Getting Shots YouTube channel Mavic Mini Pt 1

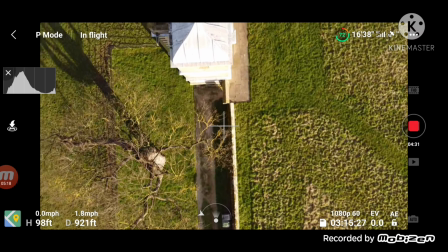(4:07)
Just park up nearby it and then fly over it or around it and get your shots.
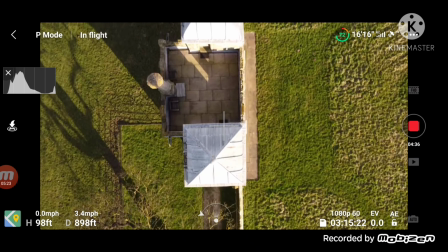(4:12)
You don't have to fly far to get to somewhere. I like doing that, I'll be honest.
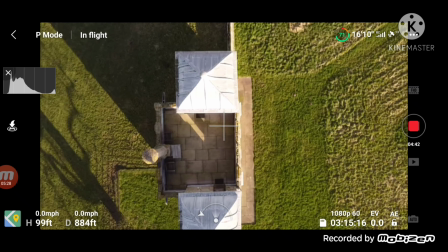(4:18)
I like flying far away to find something, have a look around and then come back.
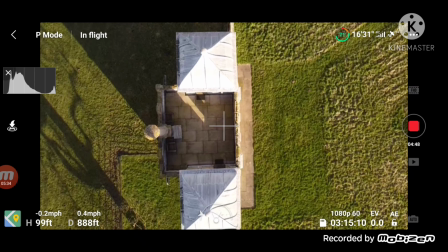(4:22)
But when you're doing a specific kind of video, guys, have a bit of an idea in your head what you're going to do and then do it. So I wanted always to do this.
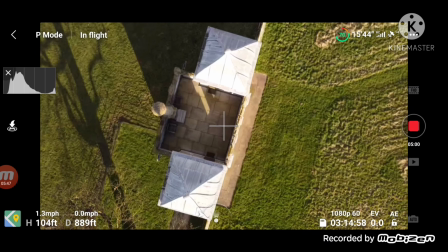(4:34)
So fly over the pavilion and do a circular fly rotation as I am literally going up.
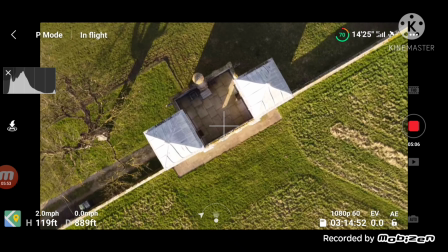(4:43)
I'm ascending, I'm going up higher.
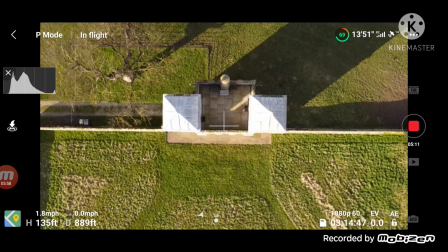(4:46)
I think at the highest point I go to like 178 feet high, so just under, nearly 200 feet.
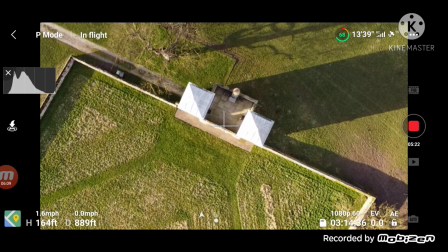(4:57)
I am not breaking any rules, I do not believe, as the new EASA rules are giving people with sub 250
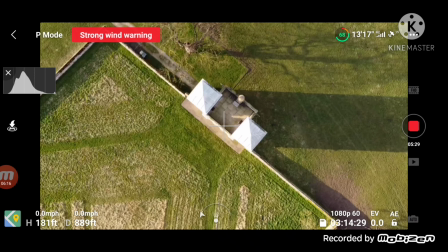(5:06)
drones or 250 gram drones a lot more flexibility.
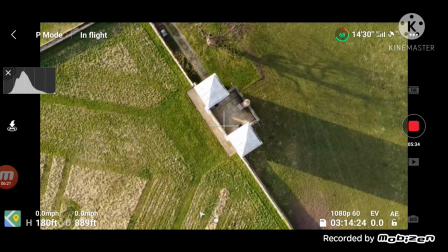(5:11)
I can fly over people if they're uninvolved.
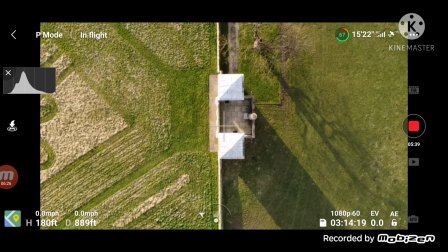(5:15)
I can fly over buildings, I can fly over parks, I can fly over industrial estates.
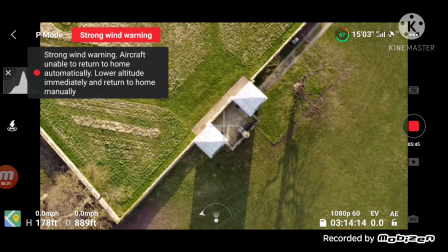(5:20)
All the things that I have never done over the last 7 years of flying,
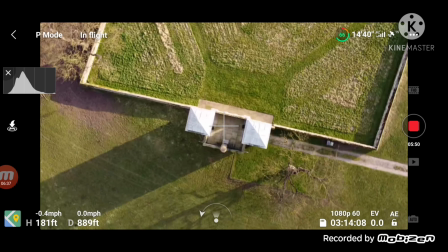(5:26)
since I've had this drone and since this year, I am now allowed to do.
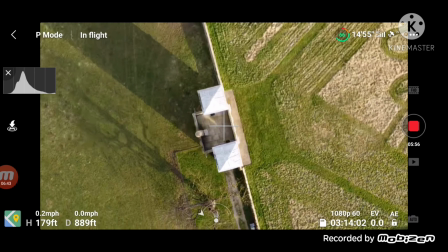(5:32)
So I'm really sorry guys, it's like bloody cars coming up and down here all the damn time.
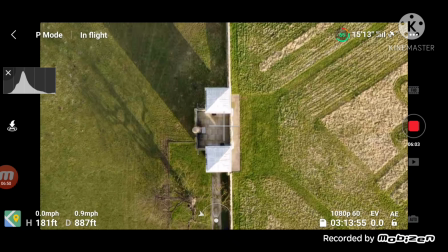(5:38)
But this is probably one of the shots I will use because it's in a line, and then I'm going to come back to myself.
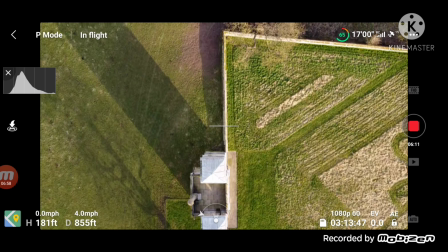(5:47)
Now, it's still probably a little bit overexposed, but with some apps that I use,
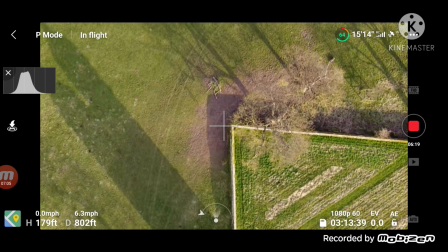(5:53)
I can turn that down a little bit, and then hopefully you guys will like the finished cut.
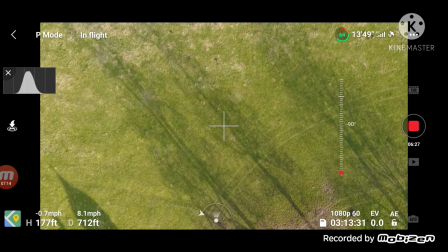(6:02)
Some of the apps I use, believe it or not, the DJI Fly app has got a built-in editor.
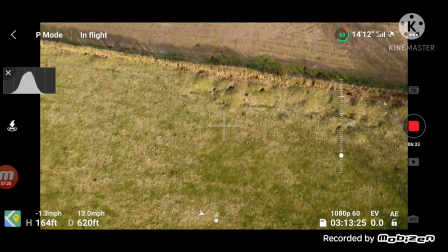(6:09)
You just go to profile, it will show you, or album,
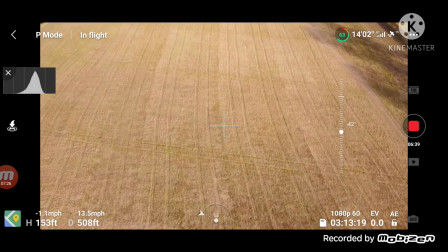(6:15)
sorry, it will show you all the video clips and photos that you've used while you've been flying,
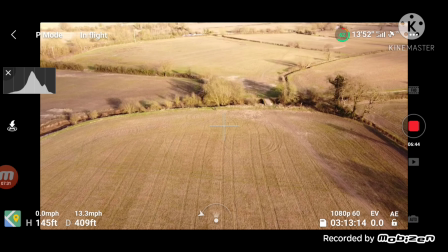(6:21)
and then you touch which one you want and go to create,
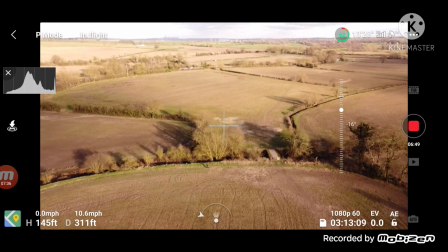(6:25)
and it runs an app, and then you can edit the video on the fly, literally on your phone.
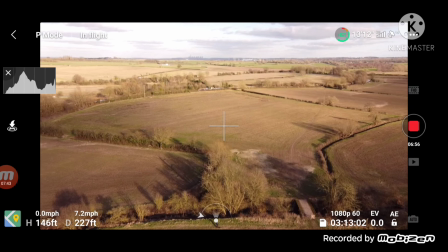(6:31)
You can edit it in 1080p or 720p, add music to it.
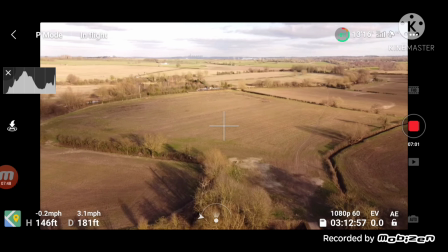(6:38)
It's got a library of music and sound effects and titles,
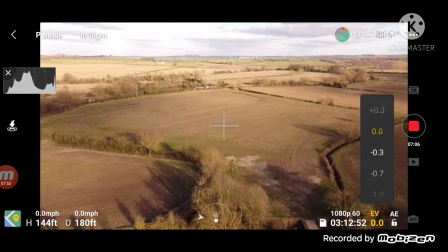(6:42)
and then you can post it to your Instagram or Facebook account.
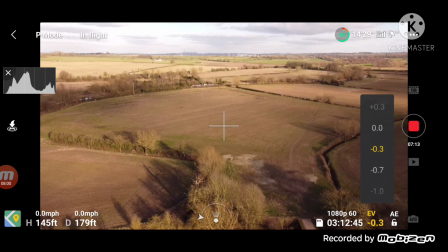(6:47)
So this shot again, it's too bright. I wanted to get more contrast of the clouds, so I deliberately go a bit darker.
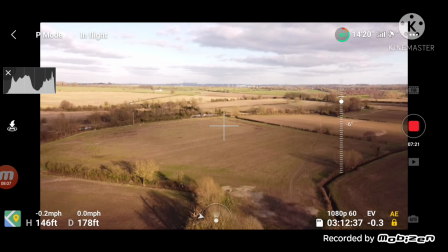(6:56)
I can always lighten it, I can always make it a bit warmer without making it brighter,
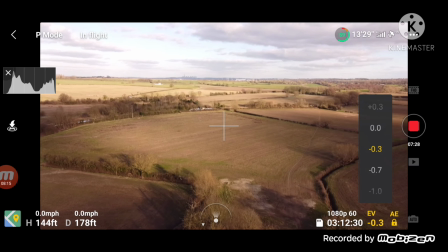(7:02)
because if you make it brighter, you're just going to blow out the sky, guys. So that's one of the things you need to look at when you're doing a flight, any flight.
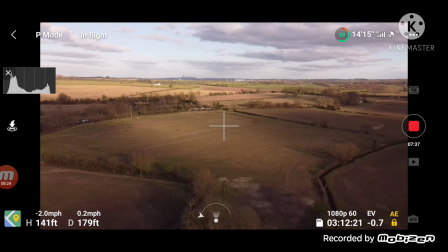(7:12)
Look at the contrast of the clouds. You don't want like a white sky, it should be showing you blue, and I've slightly got a little bit blue.
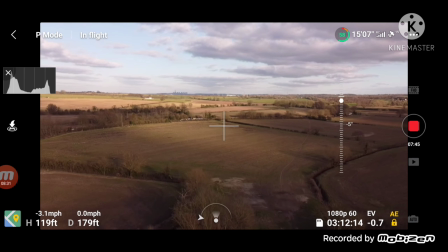(7:20)
I could warm it up a little bit and maybe get the finish that I want.
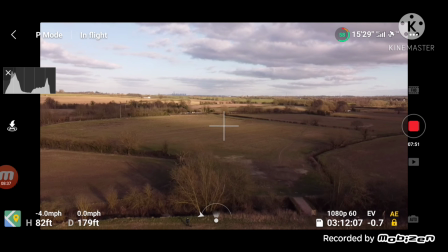(7:27)
So hopefully guys, that you will like the final cut.
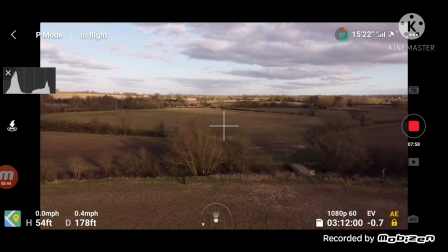(7:32)
Now this isn't going to be done over this weekend because I'm a carer in the community and I am back at work since getting over COVID, as you guys are aware or may not be aware. It's about my 3rd week back since I got it,
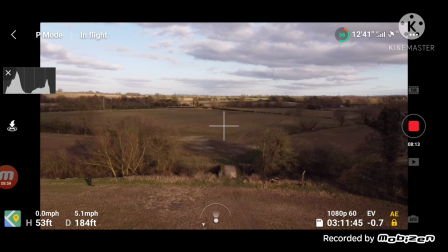(7:48)
and I got it actually while I was at work, from someone at work, someone I work with, someone I look after. I got it, I was off, I was poorly, and I was in isolation I took 12 days before I actually came back to work.
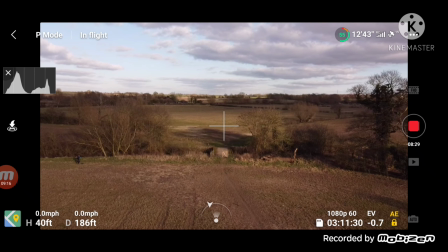(8:04)
But this shot is something that I thought, oh, this looks quite cool.